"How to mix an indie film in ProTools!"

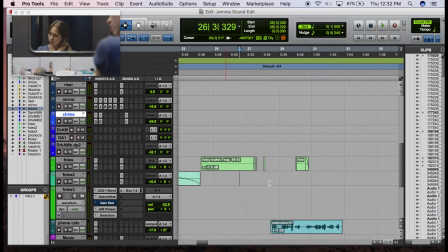4:21 Okay. So moving on we have more Foley, this time back in the bathroom and then I got a phone call or the character gets a phone call and
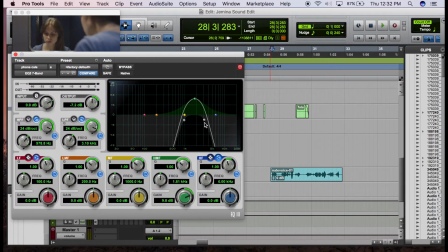4:30 obviously this is a pretty easy trick you just go in and do it very aggressive filtering and some EQ in that 2.5k range to create
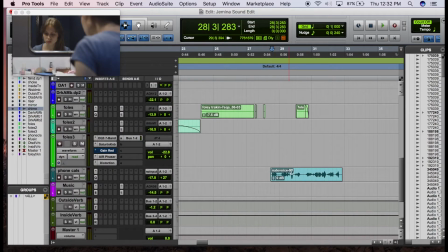4:38 the telephone vocal effect heard here. Pretty simple effect but always a good one to keep in your back pocket.
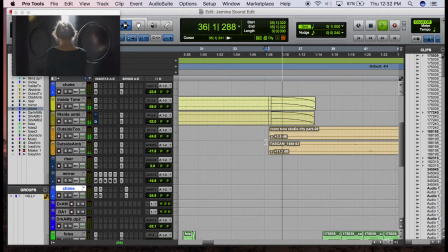4:54 Next we move here to a scene where she opens a door and this is a fun effect that I did.
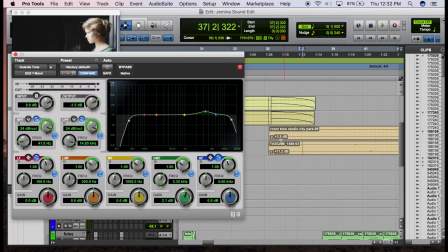5:01 You basically, I believe it was done here, Yes, there's an EQ automation to create that, you know, when you open the door, you want the sound of the outside to bleed in.
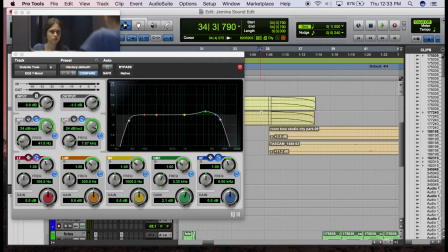5:13 So this can be done here by fading down the room tone of just being indoors with an EQ move with the automation. You see, we bring that low-pass filter and move it up so you let the sound of that outside world start to bleed in.
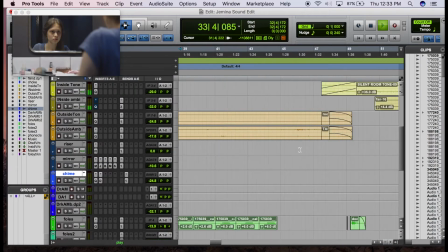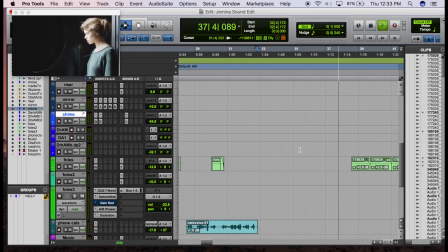5:39 Very good effect. And you also bring in, you know, the sound of those birds, those are in that outdoor track.
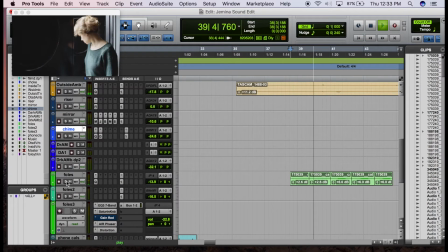5:49 Then once again, a little more Foley, in this case, a sound of someone's telephone.
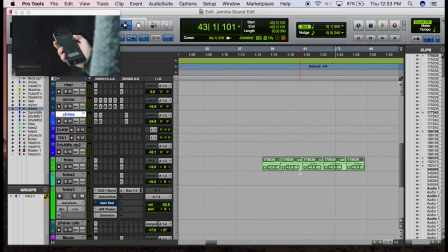5:56 So right now, aside from a couple of those EQ moves and the telephone vocal, that's, you know, pretty basic,
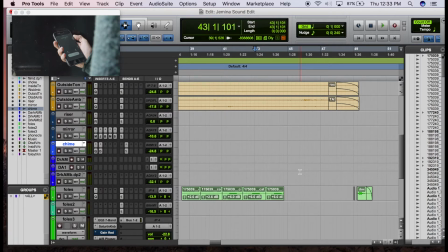6:03 or at least my basic method of mixing a film. Obviously there hasn't been any dialogue right now, so this was, it's kind of a good project to demonstrate things like Foley, mixing ambiance, background noise, and the occasional dialogue overdub.
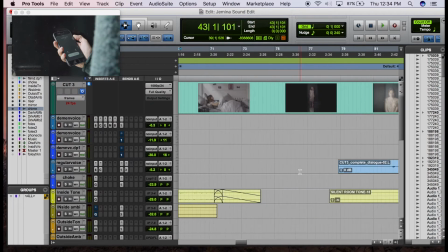6:17 Then in this film, the reason I loved working on it, things proceed pretty normally and then they take a dark turn.
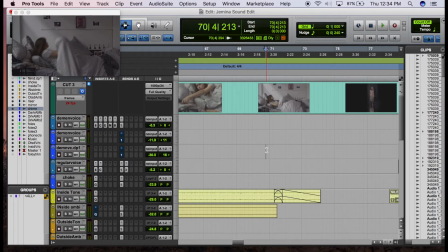6:24 The character goes into bed and she enters a dream sequence and this is where I get to use something I love,
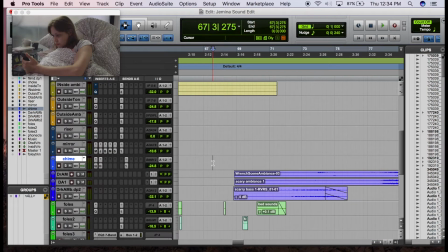6:30 which is doing dark ambience and kind of a horror vibe. So I'll play the scene, then explain kind of what I did.
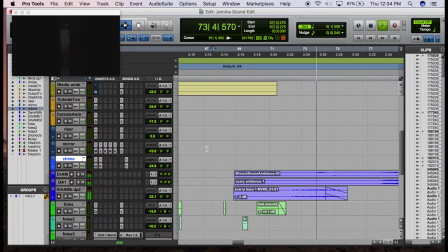you basically hear that scary bass sound and this is one thing that I always do and if you work on film this is something you should do each time you create assets for a film for instance all the foley in this film save it all and put it in a folder that you
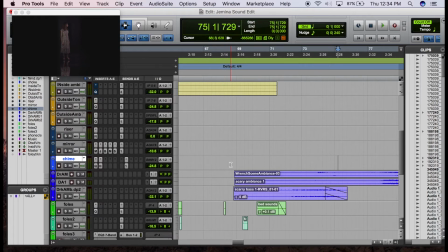7:05 can call assets and then when you work on other films you can go and put your original assets in I could do a probably more in-depth video on how I created
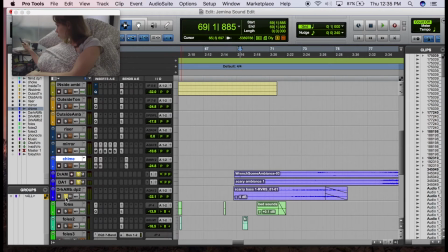7:13 these dark ambient sounds but these sounds here are all combinations of just dark and kind of menacing sounds I've made.
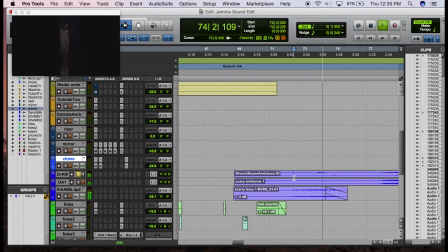7:21 You have these kind of bass synthesis sounds that were created for actually to emulate the sound of the force in a Star Wars fan film. And then you have this scary bass hit or kind of riser.
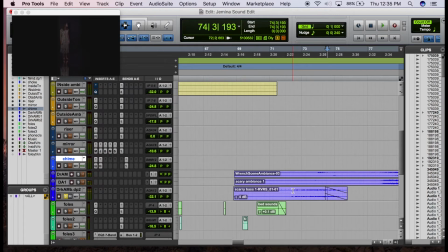7:37 If you're not listening on headphones or good speakers they're gonna sound kind of you might not be able to hear them but I made all these
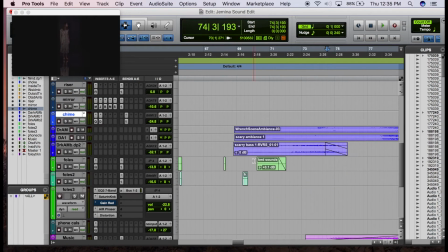7:43 for various horror movies with bass synthesizers and because I have those assets, I can go in to whatever film I'm working on and I can use my original sounds. And it's also good too because you can kind of retain character of your production when you create these sounds.
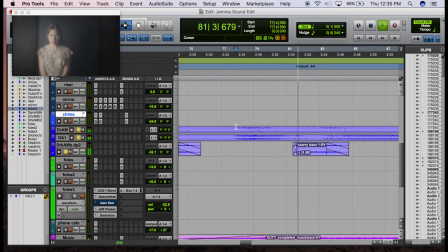8:00 And so this is the kind of ambience for this scene.
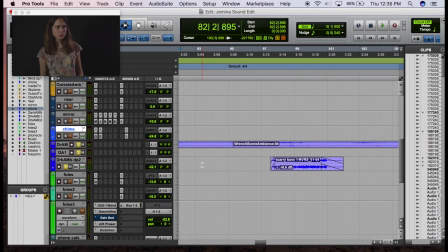8:03 Sometimes you'll see here with these little guys bringing kind of a rumble because in horror and when you want to build tension, you can kind of use those washing high sounds and those rumbles to kind of make that uneasy feeling.
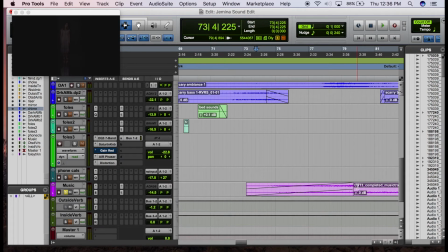8:15 Then we have mixing in a music track which you kind of pull down a little above the ambiance and in this case we have this kind of dark synth ambient piece that my friend made and he did a great job.